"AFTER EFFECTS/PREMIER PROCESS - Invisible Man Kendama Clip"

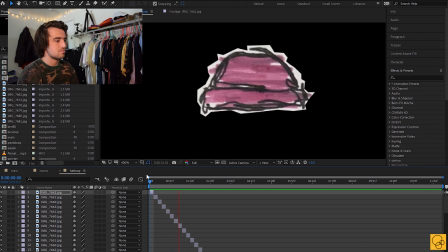And you can see they're similar enough where it just keeps like a hat, but it's kind of more alive.
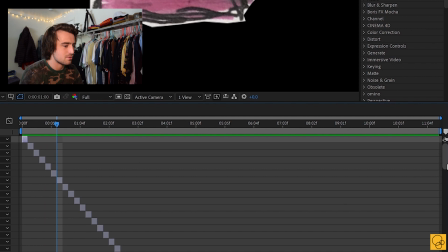And then it's just a matter of literally just copy and pasting one frame at a time, and I did it for 12 seconds. And something important about this is this composition is on 6 frames per second.
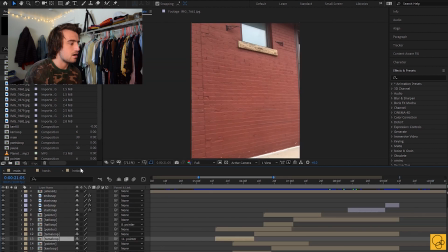The lower frame rate than the main comp, which is at 30. And that's just so that I can do one frame, but it's not like super fast. Because if it was on 30 frames a second for one frame, it would just be like, you wouldn't even be able to tell what's happening. So this gives it kind of that stop motion feel of like not perfect motion.
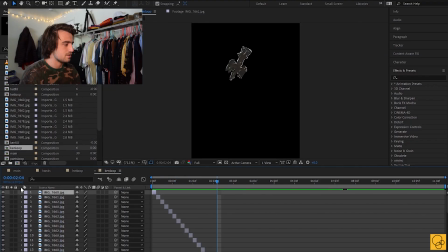Similar thing for the Ken. If we just deleted a mask, you'd see that it's just the full paper.
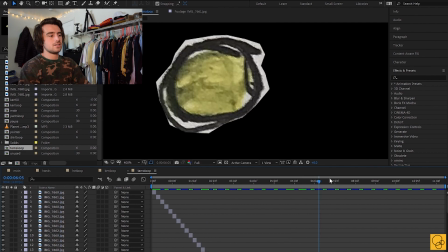And then same thing for the Tama. And as you saw in the drawing, I originally wanted to do pants and shirt.
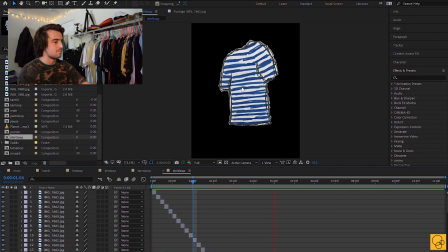So I also did it for my pants and shirt. Exact same technique, just lining up the 3 frames so that it feels like one shirt, but has a little bit of movement to it. Again, just repeating frames forever. Alright, but then I decided I wasn't going to do the pants and the shirt, and I'll show you why in a second. Zoom in a little bit.
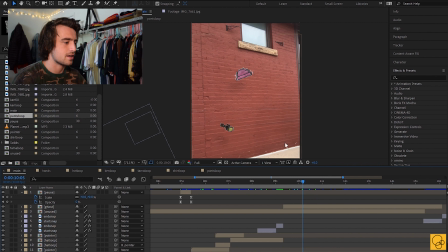So first, I needed obviously the hat and the kendama to follow what the actual clip was to make it look real.
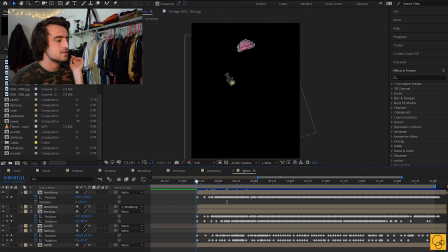So that's kind of the most tedious process. I already opened these up. Let's close all these.
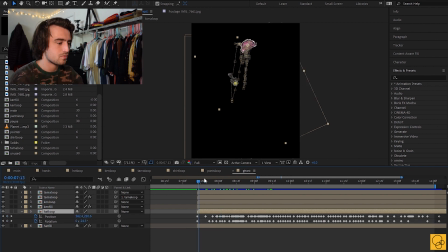It's literally just a matter of going through, and I would match it up and just follow my head. And since I wasn't actually wearing a hat, it was kind of guessing, being like, oh, if I'm looking up, the hat is about angled that way. It wasn't perfect, obviously.
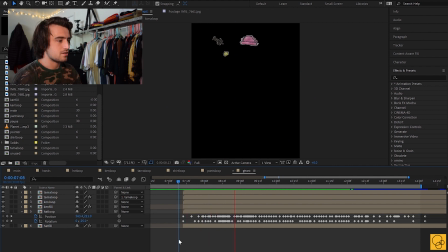But you can see it didn't really need to be perfect because I think it looks decently like my head's bobbing up and down and rotating, and that's all I really needed.
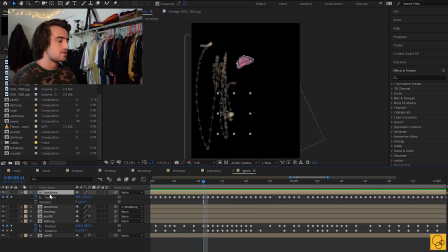So then, yeah, it's literally just the same thing for the tama. The tama, I didn't need any rotation keyframes because I didn't really know how the ball was rotating anyway, and you can't really tell.
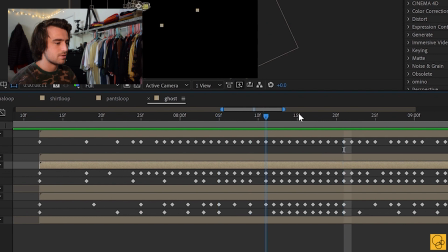The ken and tama are a little more important to be precise just because I wanted it to feel real. I wanted to feel the actual gravity and physics of the kendama, or else you wouldn't really be able to tell what the trick is.
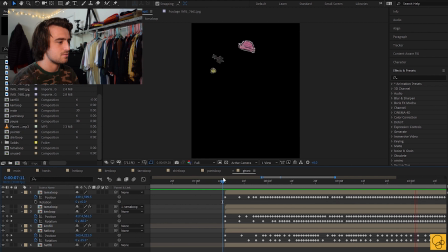Like, you don't see my hands, but you know exactly what the trick is, and I was really happy to see that it worked that well because I wasn't sure how it was going to go. So yeah, this looks like an absolute mess. This was definitely a bulk of the time. I mean, look at this. I think it's about 7 seconds total of just going frame by frame and adjusting rotation and position of each of these elements. And you think that's a lot, but then I also tried to do it with my shirt and pants. I'll show you that.
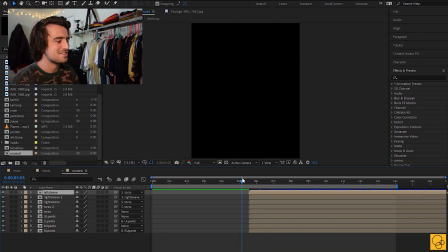It's actually kind of funny. So yeah, this is how far I got.
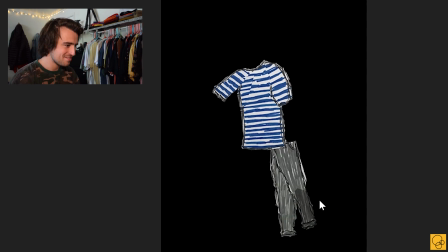Obviously, I didn't animate all the legs because I was like, this is just not working. Yeah, so this is what I was kind of working with.
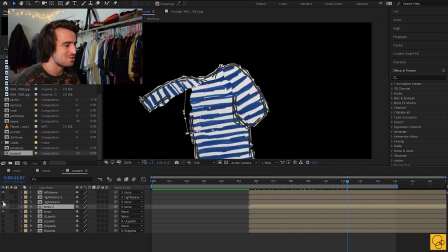Like, it just opens up. Like, look at that. So then I tried to fill them in with just these, like, random pieced together masks to make it look like a sleeve. And then I was like, okay, this is just way too much work. So I said, fuck it. But I think in the end, I'm happy with the simplicity. It's really cool how much you can tell what the movement is just by a fake hat that wasn't even the real thing and a kendama. You can tell exactly what my body would have looked like. I think that was, like, kind of a cool experiment to figure out.
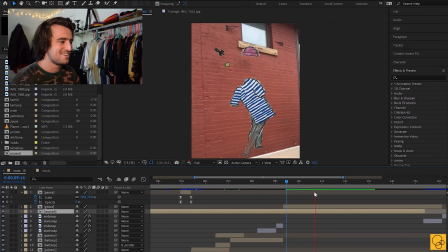So anyway, yeah. Oh god, now my oh yeah. Let's get rid of that shit. Nope. Okay, so now I had this part, and I also knew that I wanted to have some like hands come in. It's just kind of a style I like. I thought it looked kind of funny to kind of be like me in a non-digital way editing the video. Like my hands are actually moving it, but then it's also like digitally edited. I don't know. So for the hands, pretty simple.
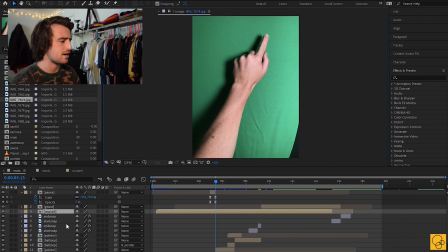Just hand in front of a green screen. Terrible lighting on the green screen, and again, because I did it so poorly, I ended up just masking anyway. And it didn't have to be that good because the finger's in for it, what, like a second at a time?
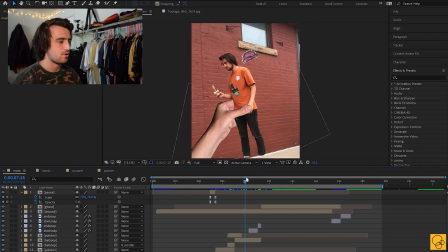So similar thing for the 3 pointers, and then a grab hand, and then the snap, which was a motion like this, and then just one frame like that.
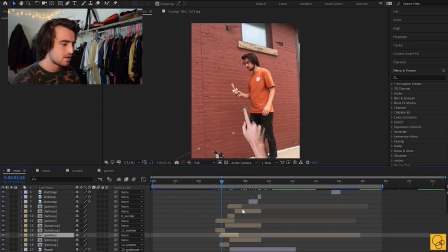And how this works is when the pointer comes in, it's holding the tama, right? So that tama is just a freeze frame of the loop that I had already created. Here's the tama, that's what this is, and then here's the finger.